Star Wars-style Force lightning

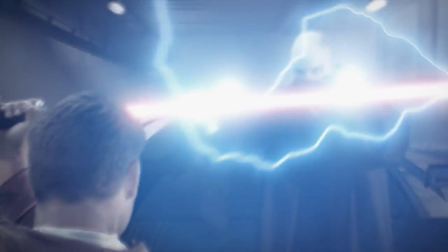Simon Jones here from HitFilm. Star Wars is out on Blu-ray at last, so we thought we'd better do some kind of cool tutorial.
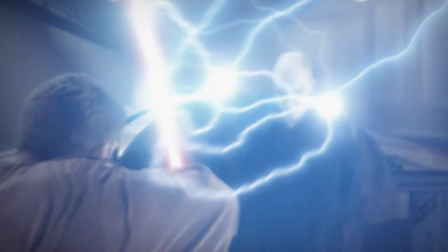Because we've already done lightsabers, I'm going to focus on making Force Lightning.
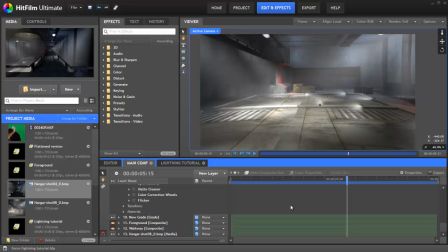So I wanted to shoot some new material, but as we've only just shot two new short films, the accountant took a look at the books and said, "No!"
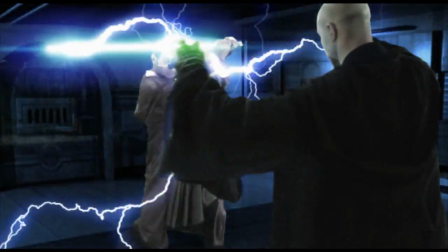Instead, we're going to take a shot from an old tutorial that we made with one of our older products and show you how you can do it much better in HitFilm.
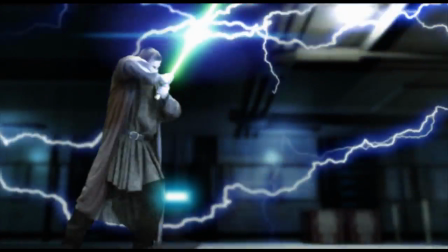In this tutorial, I'm going to focus on the lightning, but let's take a quick breakdown of the shot. You can download the entire project file and the media from
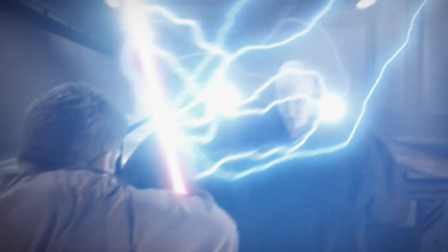hitfilm.com/files/ultimatepower.zip. So grab that, open it up in HitFilm so you can see what I'm talking about.
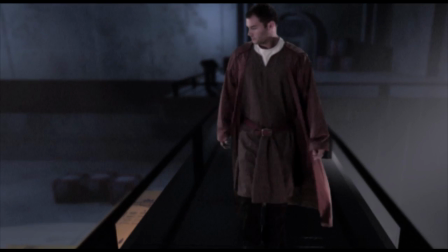Back in the original short film, these images were flat background plates, because our older software only composited in 2D.
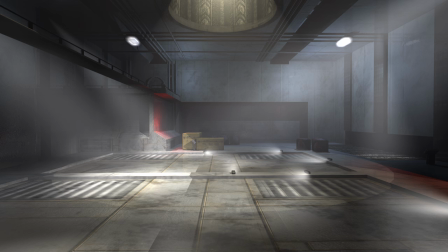With the power of HitFilm, there was an opportunity to do something more interesting. I used this hangar as the background, as it's a nice big view with lots of depth.
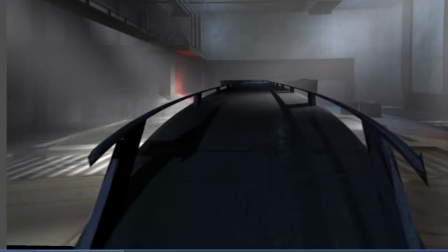I then took the walkway from this other image and gave it some forced perspective using a quad warp.
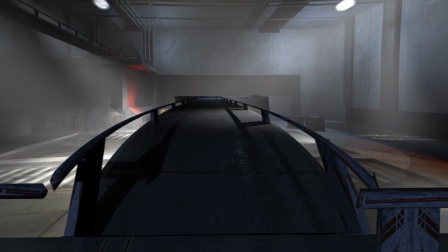Once the camera was animated, there was a nice sense of depth and geometry to the scene, even though it's based on a couple of still images.
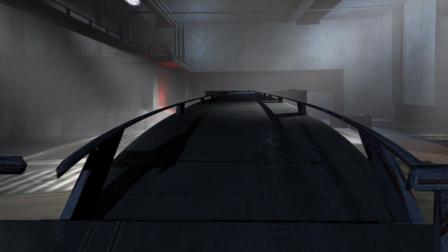For the purposes of this shot, it's exactly what I needed.
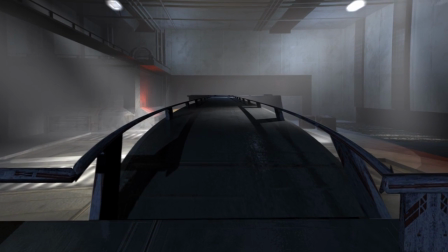Although if we were starting completely from scratch, you could create the camera move properly in 3ds Max or your 3D app of choice.
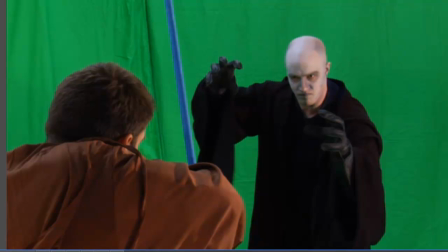Next up, we have our green screen shot of the actors. A colour difference key wiped out the green screen easily enough.
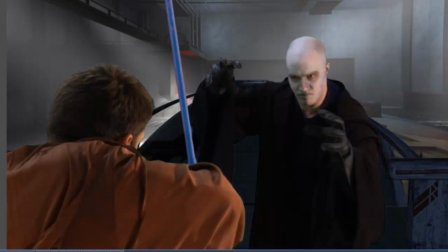Then I tidied it up with the spill removal and matte cleaner effects. Colour correction wheels were used to match it to the background.
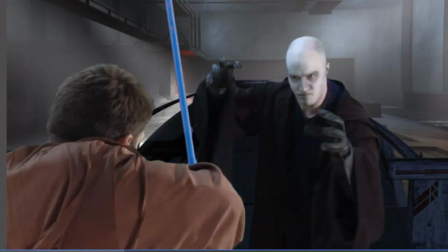We'll have a tutorial going into more detail on green screen compositing in the near future, so stay tuned.
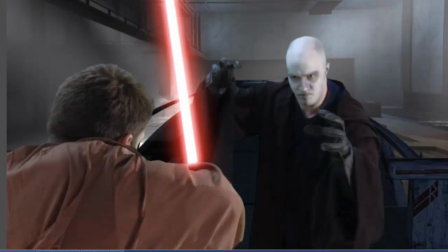The lightsaber was made using the technique we covered in an earlier tutorial, then composited in.
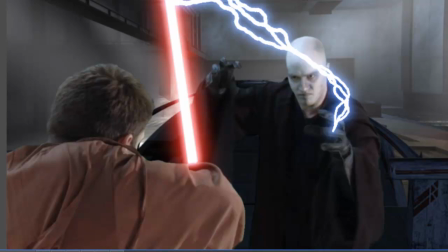Then we get to the good stuff. The lightning was made up of multiple effects. First, there's the two thick lightning effects.
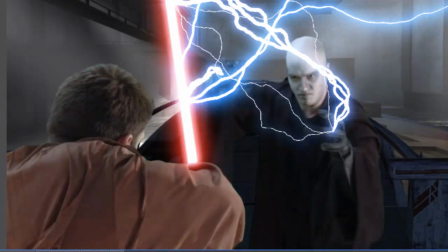Thinner strands were then added for detail. Finally, a larger lightning effect was added to look like it was being deflected by the lightsaber. A zoom blur was used to make it look more like the Force lightning from the films. Multiple light flares were then added to the hands and the impact points on the lightsaber.
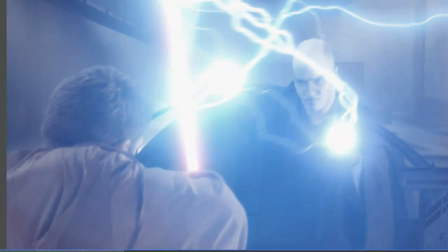A bit of grading and camera shake later, and the shot was finished. Like I say, download the project file and take a look for yourself.
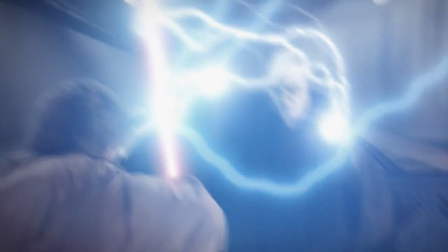This tutorial is going to focus on the lightning. Open up the project file, then open the lightning tutorial composite shot.
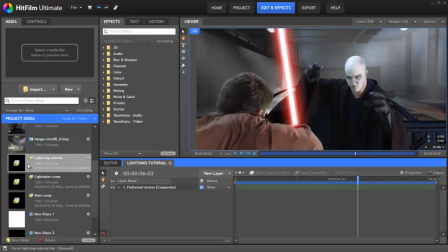This is a simplified version of the shot with most of the layers grouped into a single comp. The first thing to do is track a few points. Currently this is done manually, but a free update coming later in 2011 will add proper 2D point tracking to HitFilm, which will make this kind of thing much faster and easier.
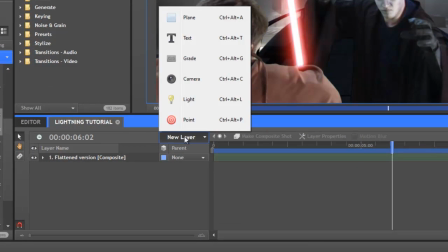From the new layer menu, add a point.
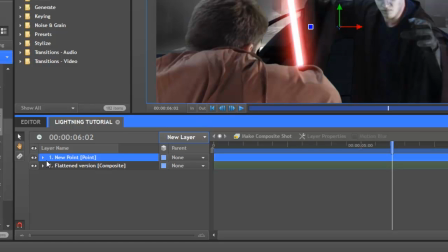Before we start animating, it's important to expand its transform properties and turn keyframing on for the position property,
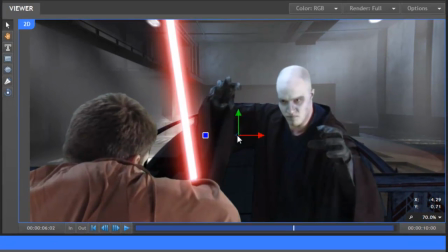otherwise HitFilm won't remember anything that you do. For this point, I'll position it over the Sith's left hand.
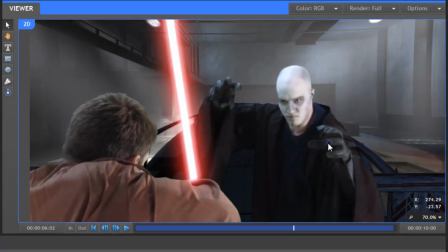It doesn't have to be super accurate for this effect.
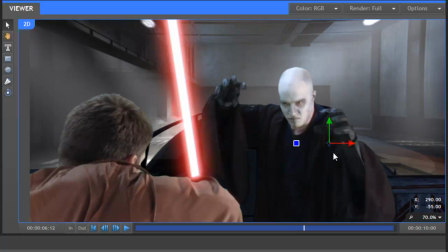Let's jump forwards 10 frames by holding Shift and pressing the period key, or the full stop key if you're properly British like me, and reposition the point.
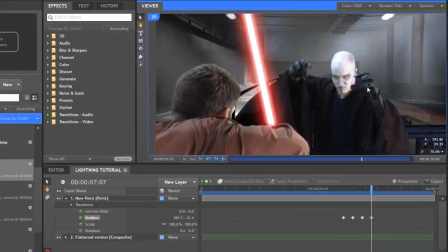I tend to start loosely with animation, keyframing every 10 frames or so like this, then filling in the gaps where more keyframes are needed.
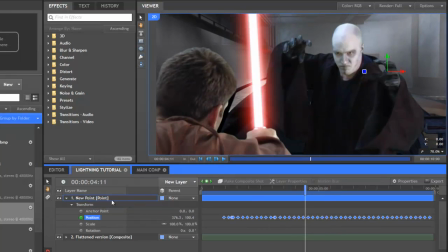Once done, it looks a bit like this. I'll rename this point by hitting F2 and then typing left hand.
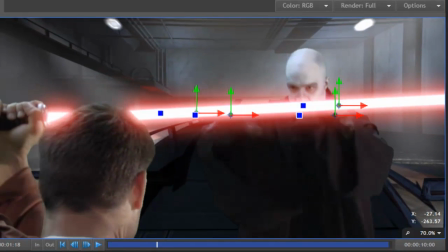We also need three additional points animated in the same way to line up with the right hand, as well as two spots on the lightsaber.
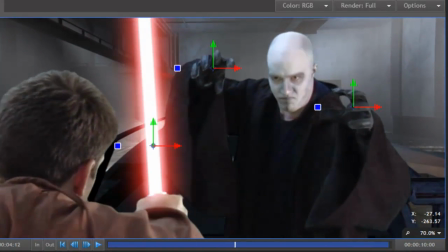It doesn't really matter where exactly on the lightsaber. Once all four points are tracked, you should have something that looks a bit like this.
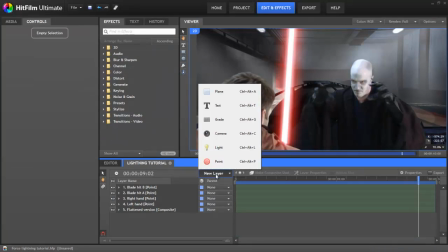Okay, it's lightning time. So, first, we'll go to the new layer menu and create a new black plane.
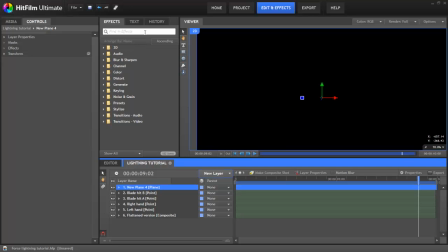This is the layer which will hold the lightning effects. In the effects panel, search for lightning and drag it onto the plane. In the controls panel, go to the plane's layer properties and change its blend mode to screen.
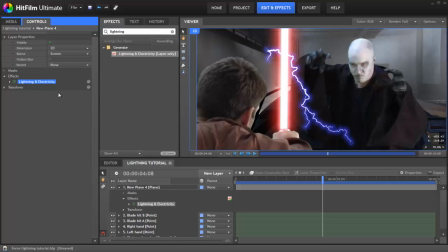This will remove the black so that you can see the lightning against the background. We're now going to make use of those points that we animated earlier.
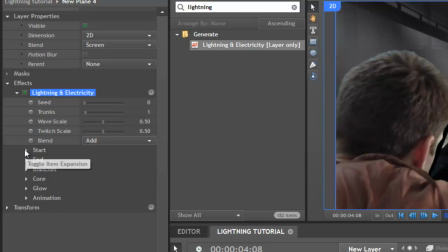Open up the lightning and electricity effect and expand the start properties. Under Use Layer, select Left Hand. This will assign the lightning start point to the left hand point. You should also set the point value to 0, 0 so that there's no offset.